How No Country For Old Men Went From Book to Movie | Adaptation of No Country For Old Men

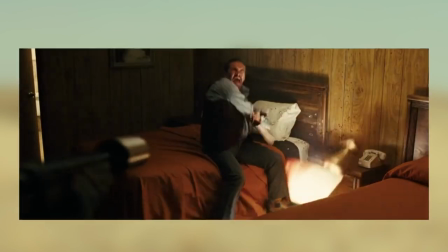(8:13)
Without the violence, the emotional payoff would be lost and the merciless evil will lack the gravitas the story required.
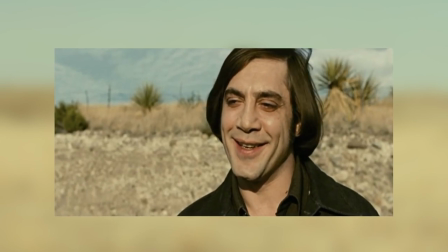(8:21)
The movie doesn't glamorize the violence, but instead shows the brutality of it.
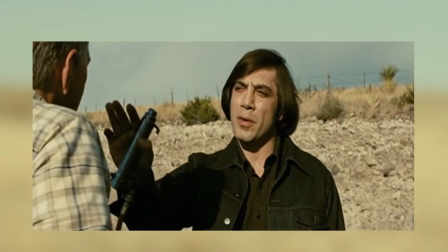(8:25)
The violence happens quickly, savage and painful, and in a way without purpose.
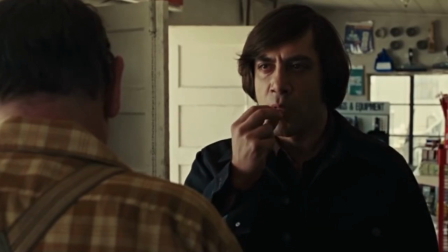(8:32)
The famous coin flip scene in the convenience store simply wouldn't have the same tension if we, the audience,
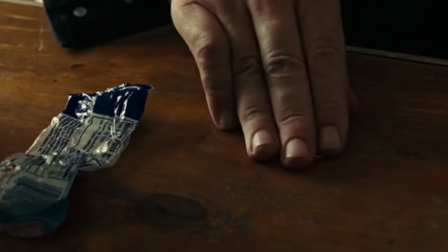(8:38)
didn't recognize what could be possible if chance went the other way. No Country for Old Men is a movie almost devoid of music. The choice to go with a minimalistic soundtrack was seen as a removal of a filmmaking safety net.
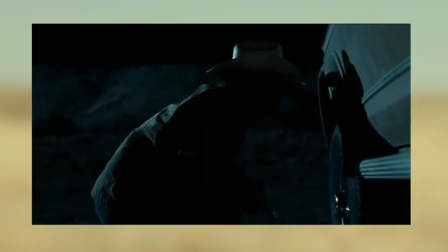(8:52)
Music helps the audience reach an emotional peak faster. It guides the story and builds tension, allowing the viewer to anticipate what will happen next.
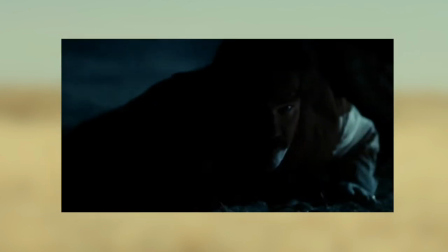(9:01)
Think back to any thriller or suspense movie and you may recall the soundtrack leading up to a climactic moment.
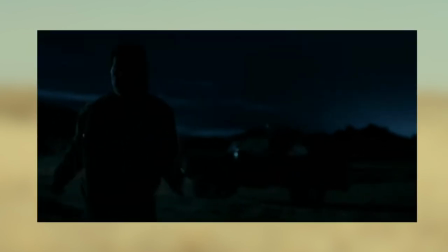(9:07)
But without music, the storytelling is exposed,
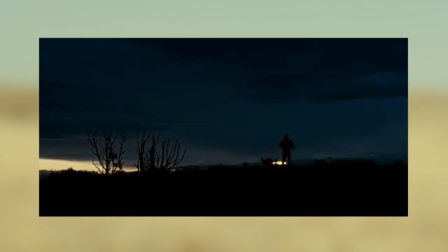(9:11)
giving the audience an out-of-the-comfort-zone experience, making the movie arguably more gripping and suspenseful.
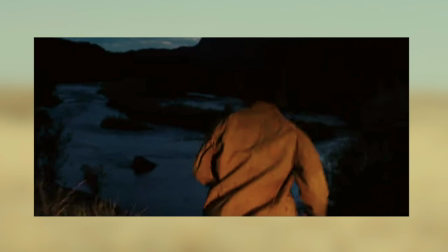(9:18)
It puts you with the characters. You hear the breathing. You hear the footsteps.
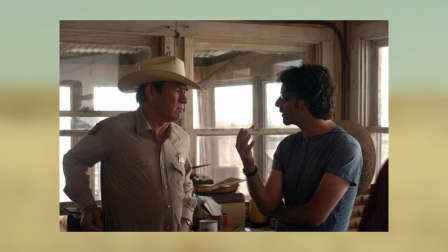(9:23)
You hear your heart pumping. The Coen brothers had a clear vision of who they wanted to cast in the role of the aging sheriff Ed Tom Bell.
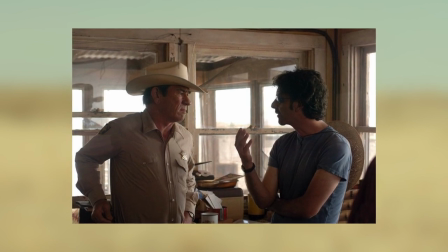(9:31)
There was a short list of actors who had the qualities to portray a character who could really inhabit the
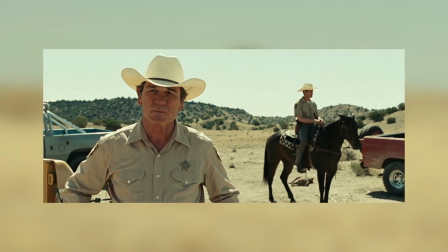(9:36)
landscape and provide a profound performance of an elderly man coming to terms.
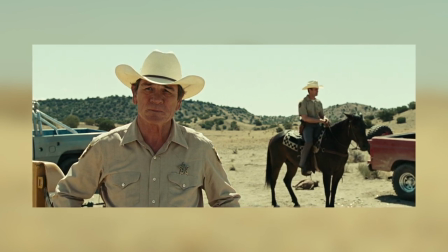(9:42)
Tommy Lee Jones grew up in San Saba, Texas, not far from where the story was set.
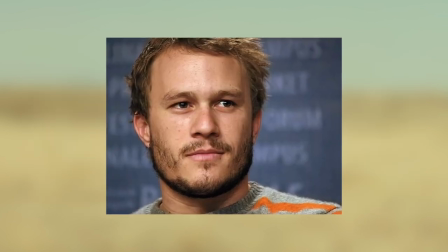(9:49)
Initially the role of Llewellyn Moss was offered to Heath Ledger who in 2006
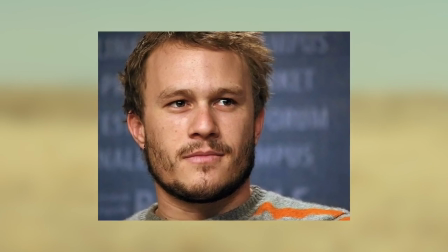(9:54)
was coming off one of the biggest years with starring roles in The Lord of Dogtown,
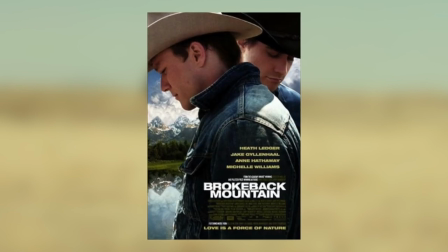(9:59)
The Brothers Grimm and Brokeback Mountain which earned him his first Oscar nomination.
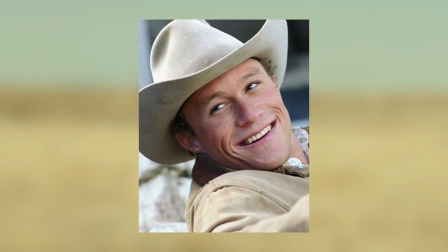(10:04)
However, Ledger had to turn down the opportunity because he wanted to spend time with his daughter. Then came Josh Brolin. With help from Quentin Tarantino and Robert Rodriguez to film an audition reel during a lunch break while on set for 2007's Grindhouse,
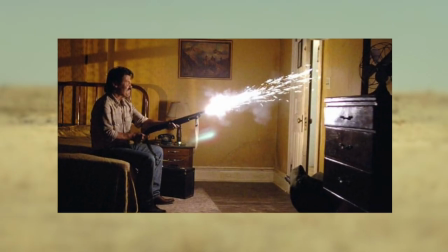(10:20)
Brolin entered the conversation for the vacant role. While the audition tape, shot on a million dollar camera, didn't have the desired effect for the Coen brothers,
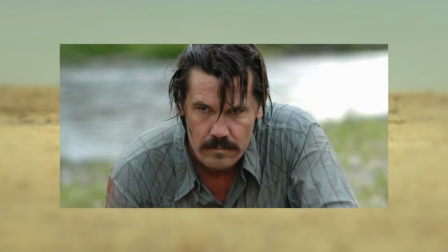(10:29)
the director and writer duo would eventually meet with Brolin, through much persistence from his agent,
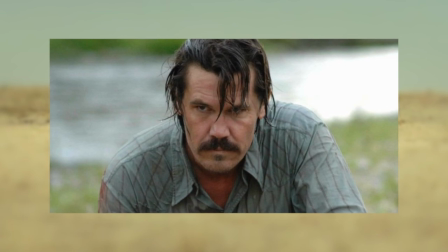(10:34)
and decided that the child star from The Goonies was the right choice.
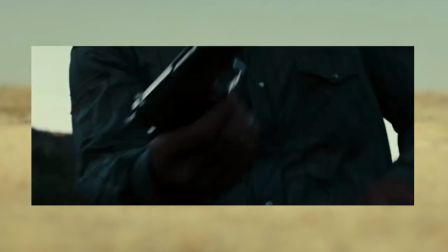(10:38)
However, before shooting started, Brolin got into a motorcycle accident while heading back from a wardrobe fitting, breaking his collarbone.
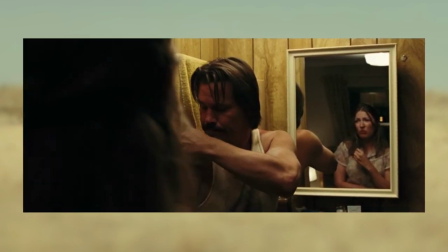(10:47)
Fortunately for Brolin and the production, his character would have a bullet wound in his shoulder for the majority of the movie.
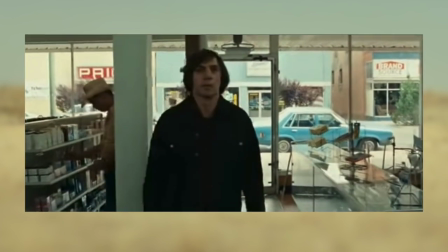(10:54)
The most memorable performance in No Country for Old Men came from Javier Bardem's portrayal of the psychotic hitman Anton Chigurh.
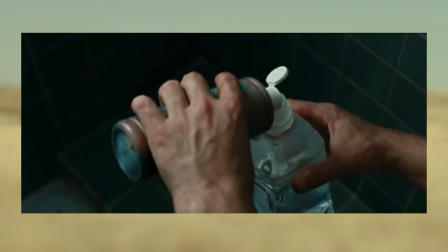(11:02)
The role brought a lot of challenges to Bardem,
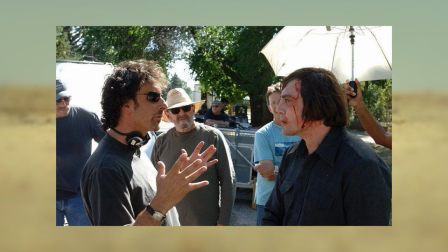(11:04)
including a feminine haircut that was not a wig but his real hair which made going out in public during the three months of filming a unique experience for the Spanish actor.
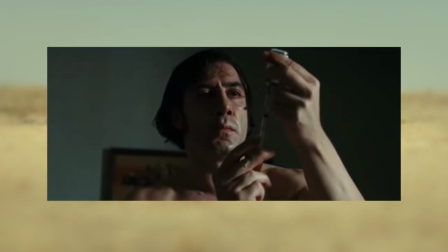(11:14)
Another challenge was finding humanity in a character that has no qualms towards human life.
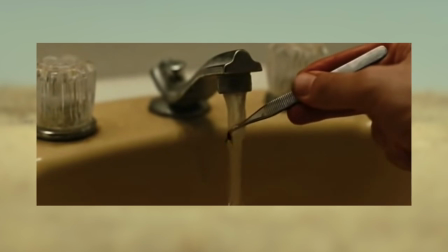(11:19)
Bardem pointed to the scene where Chigurh was alone stitching up his wound as an important one for the character as it showed the audience that he was not immune to pain.
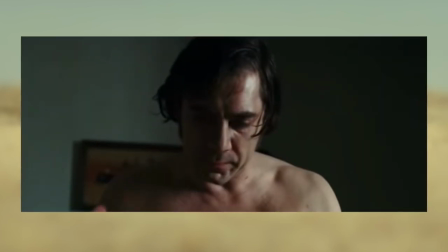(11:28)
He was not a robot and And it's there that we understand that this monster was like us, and that made him so much scarier.
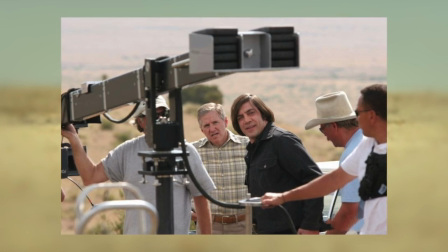(11:37)
With a budget of $25 million, No Country for Old Men was shot in the early summer of 2006 in Las Vegas and New Mexico,
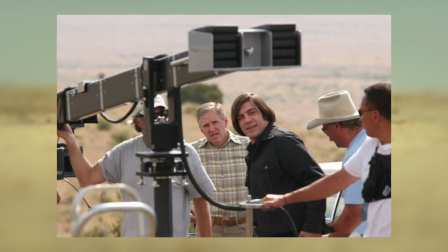(11:45)
where it first crossed paths with a rival movie that it'll forever be connected to, Paul Thomas Anderson's There Will Be Blood.
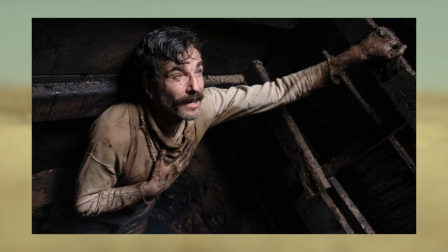(11:53)
The Daniel Day-Lewis epic about a ruthless oil tycoon based on the 1927 novel by Upton St. Clair, Oil,
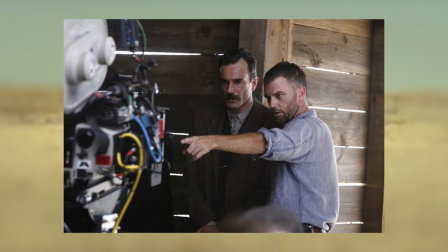(12:01)
shared location with the Coen brothers in Marfa, New Mexico.
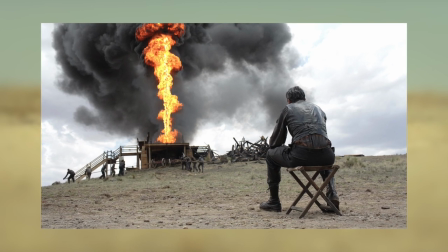(12:04)
The biggest problem with the shared location was that there will be Bloods production sent heavy smoke into the air one day,
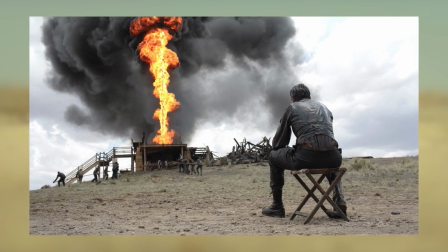(12:10)
causing No Country for Old Men to pause their shoot to allow the smoke to dissipate.
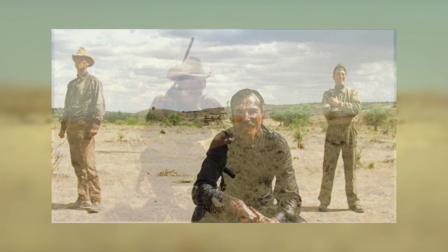(12:15)
Both movies set in the desert with similar themes of greed and corruption will be deemed by many to be the top movies of that year.